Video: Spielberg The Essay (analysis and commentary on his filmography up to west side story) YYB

And then they were looking out for shadows and things coming out from behind things. Trust is perfectly put.
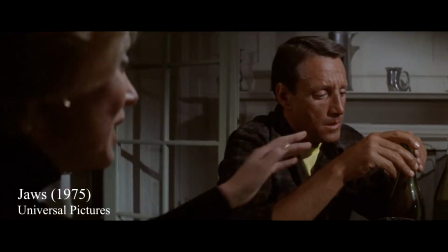The mistrust the audience has for Spielberg is exactly the same thing a hyper imaginative person like Spielberg
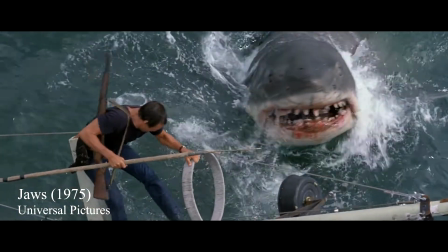has for the sea itself. which is probably why he really wanted to make the film and why he was exactly the right person to make it.
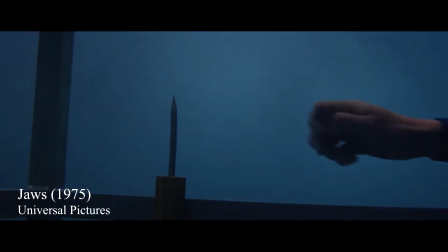In that way, the breakdown of the shark played right into his hands in that it freed him to rely on the techniques that he's intuitively drawn to anyway.
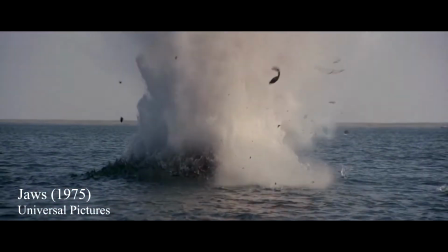As Spielberg himself said, the fact that the shark didn't work probably added a great deal to the box office.
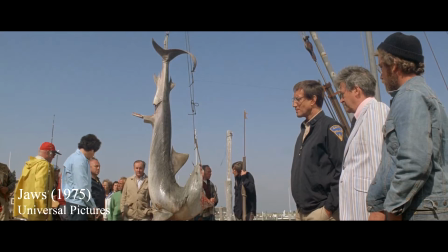But that's not all.
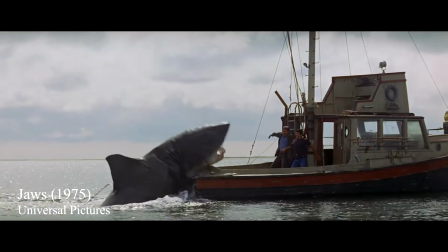The thing that truly elevates Jaws beyond the well-made but essentially silly B-movie it by all rights should be is the characters.
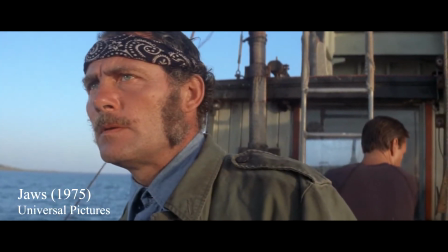Here's a question. Why does Quint have to die?
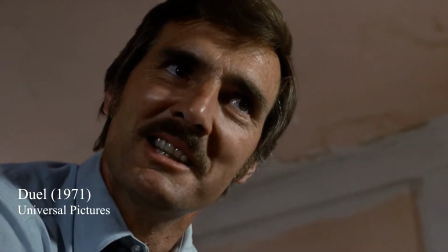My main problem with Duel was that the protagonist David Mann didn't feel entirely sympathetic, despite being bullied by everyone. Spielberg can relate to being bullied and he has said that all of his early movies about people being pursued
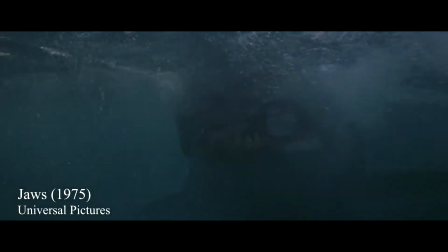by indomitable forces was about his fear of the bullies coming after him.
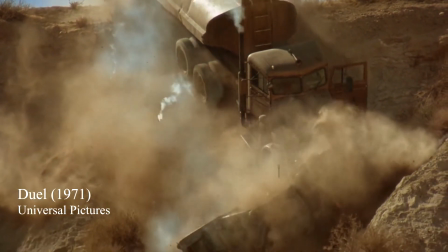The notion of revenge of the nerds is writ large all over Duel and we can kind of sense it in the opening of Jaws as well
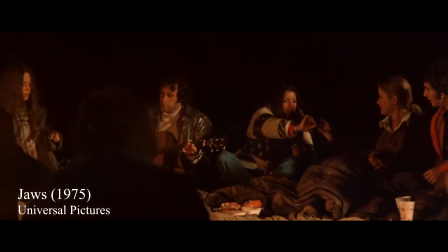where Spielberg shows us a bunch of trendy young people who he clearly feels he doesn't belong to and who he's kind of lining up as bait for
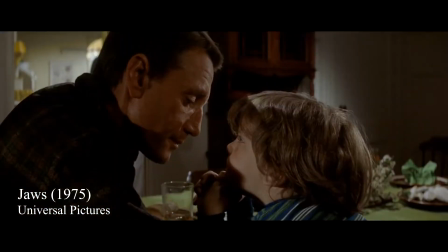the shark. Chief Brody however has none of this. Roy Scheider is just a marvel of sympathy all the way through.
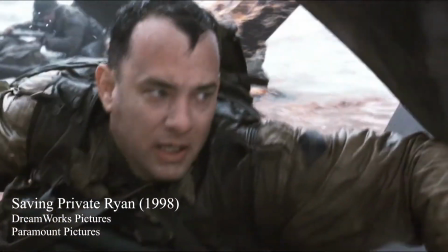We can wager that if Spielberg had made Jaws 30 years later Tom Hanks would have played him and in Catch Me If You Can he kind of does.
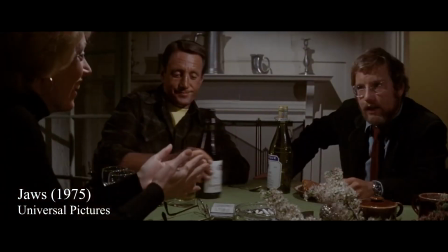And Richard Dreyfuss while a smartass is genuinely charming in his oddball passion for sharks.
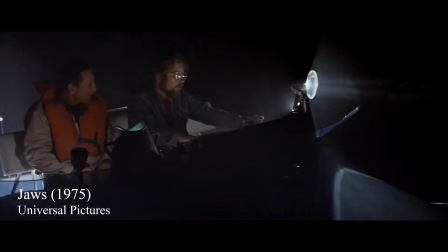The lovely thing about the relationship between them is that they can build a mutual respect on being outsiders.
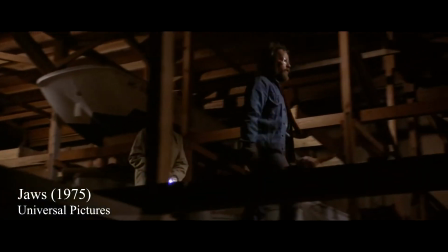Doesn't make much sense for a guy who hates the water to live on an island either.
It's the first in a line of wonderful, unlikely bromances in Spielberg,
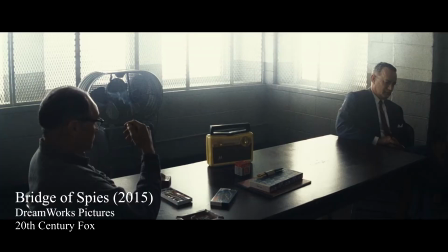continuing with Liam Neeson and Ben Kingsley in Schindler's List, and maybe even Tom Hanks and Mark Rylans in Bridge of Spice.
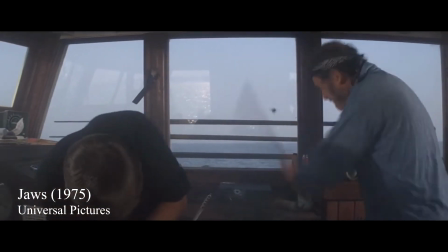Quint, however, is a bully. He's kinda the antagonist of the film, and that's why he has to die while Dreyfus gets to live.
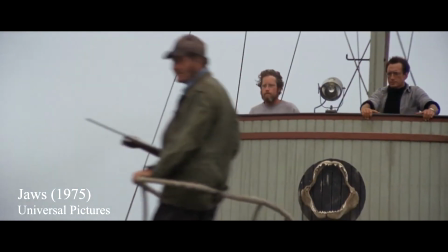I really love this movie, and it's not so much thanks to the adventure on the high seas, great as that is, as I just kinda like to sit at this table, listening to Scheider say,
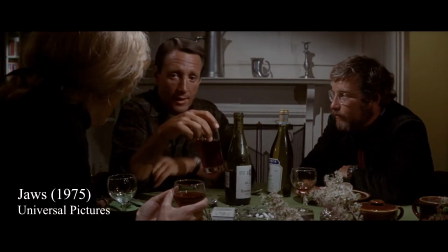I can do anything, I'm the chief of police.
Never gets old.
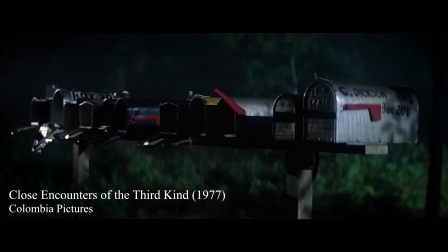The principle of ordinary objects implying a presence of some kind certainly applies to Close Encounters as well,
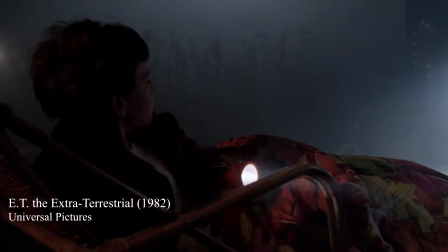which is also a masterwork, even though an ambiguous one. I think it's been unfairly overshadowed by E.T., and while E.T. is more accessible,
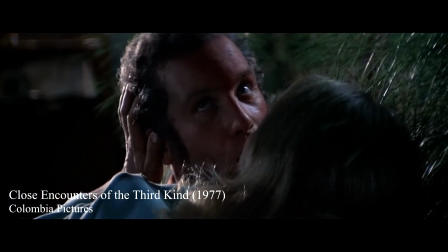I think Close Encounters the more profound work, simply because of its ambiguity. Why are the aliens both scary and benign?
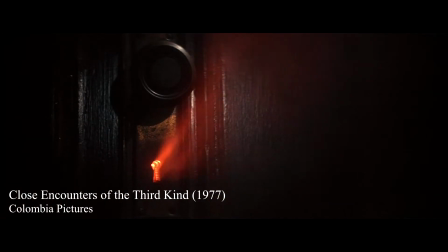Spielberg says that the enduring image that remains with him from Close Encounters is the iconic one of the little child opening the door.
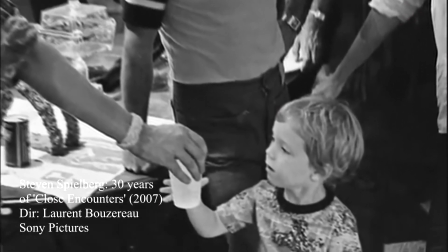When I designed the shot and when I wrote it in the script, for me that was very symbolic of what only a child can do, is to trust the light.
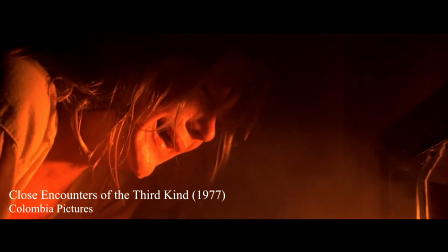What that interestingly forgets is the tone of abject dread throughout that entire scene.
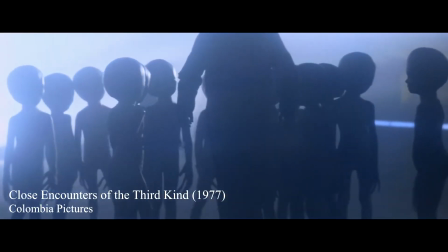I remember I was shocked by it when I first saw it because I didn't understand why Spielberg wanted to make the aliens he clearly sees as a benign force, so frightening.
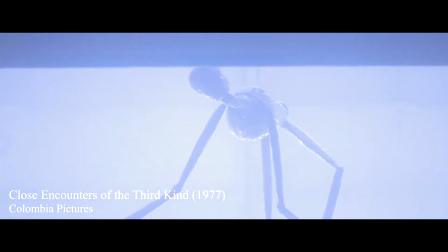And they remained pretty frightening all the way up to the end.
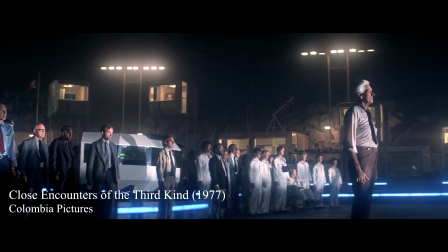Williams' music signals fear pretty consistently throughout this last scene, or at least wavers between fear and rapture.
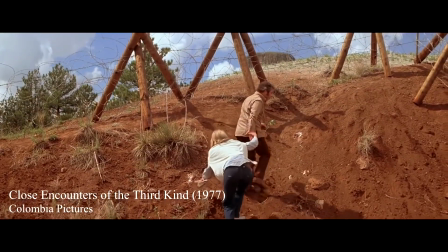What does this music express to you, for instance?
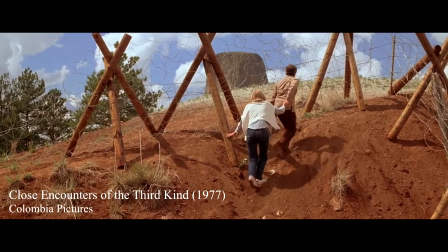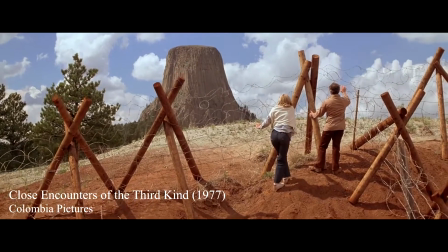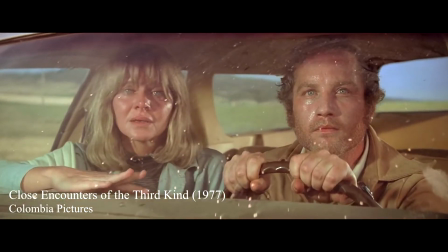There's certainly the thrill of discovery there, but there's also a yearning so strong that it might become destructive.
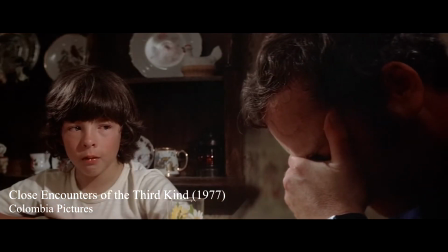That yearning and its destructiveness, I think, is at the heart of Close Encounters.
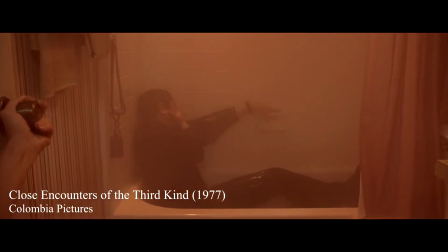It's infinitely to the credit of Spielberg that he allows that destructiveness to coexist with his benign vision,
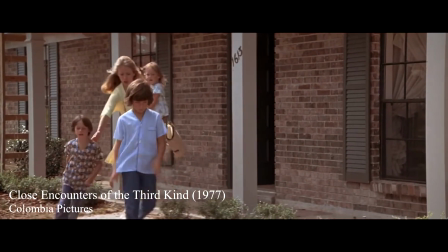and the fact that we don't return to Roy Neary's abandoned family doesn't diminish the impact they make.
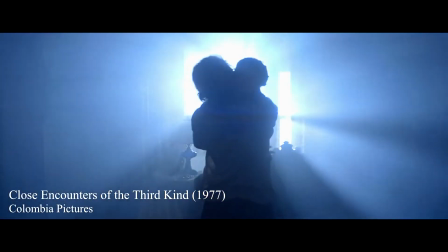I mean, as frightening as the child abduction scene is, I kind of think this scene is worse.
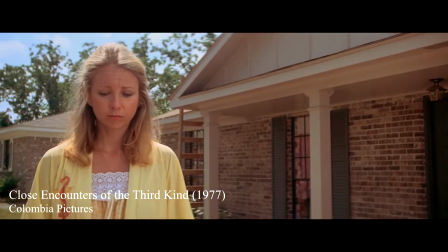I always want Terry Garr, who plays the wife here, to be a bit more freaked out than she is, because Dreyfus is being so frighteningly delusional.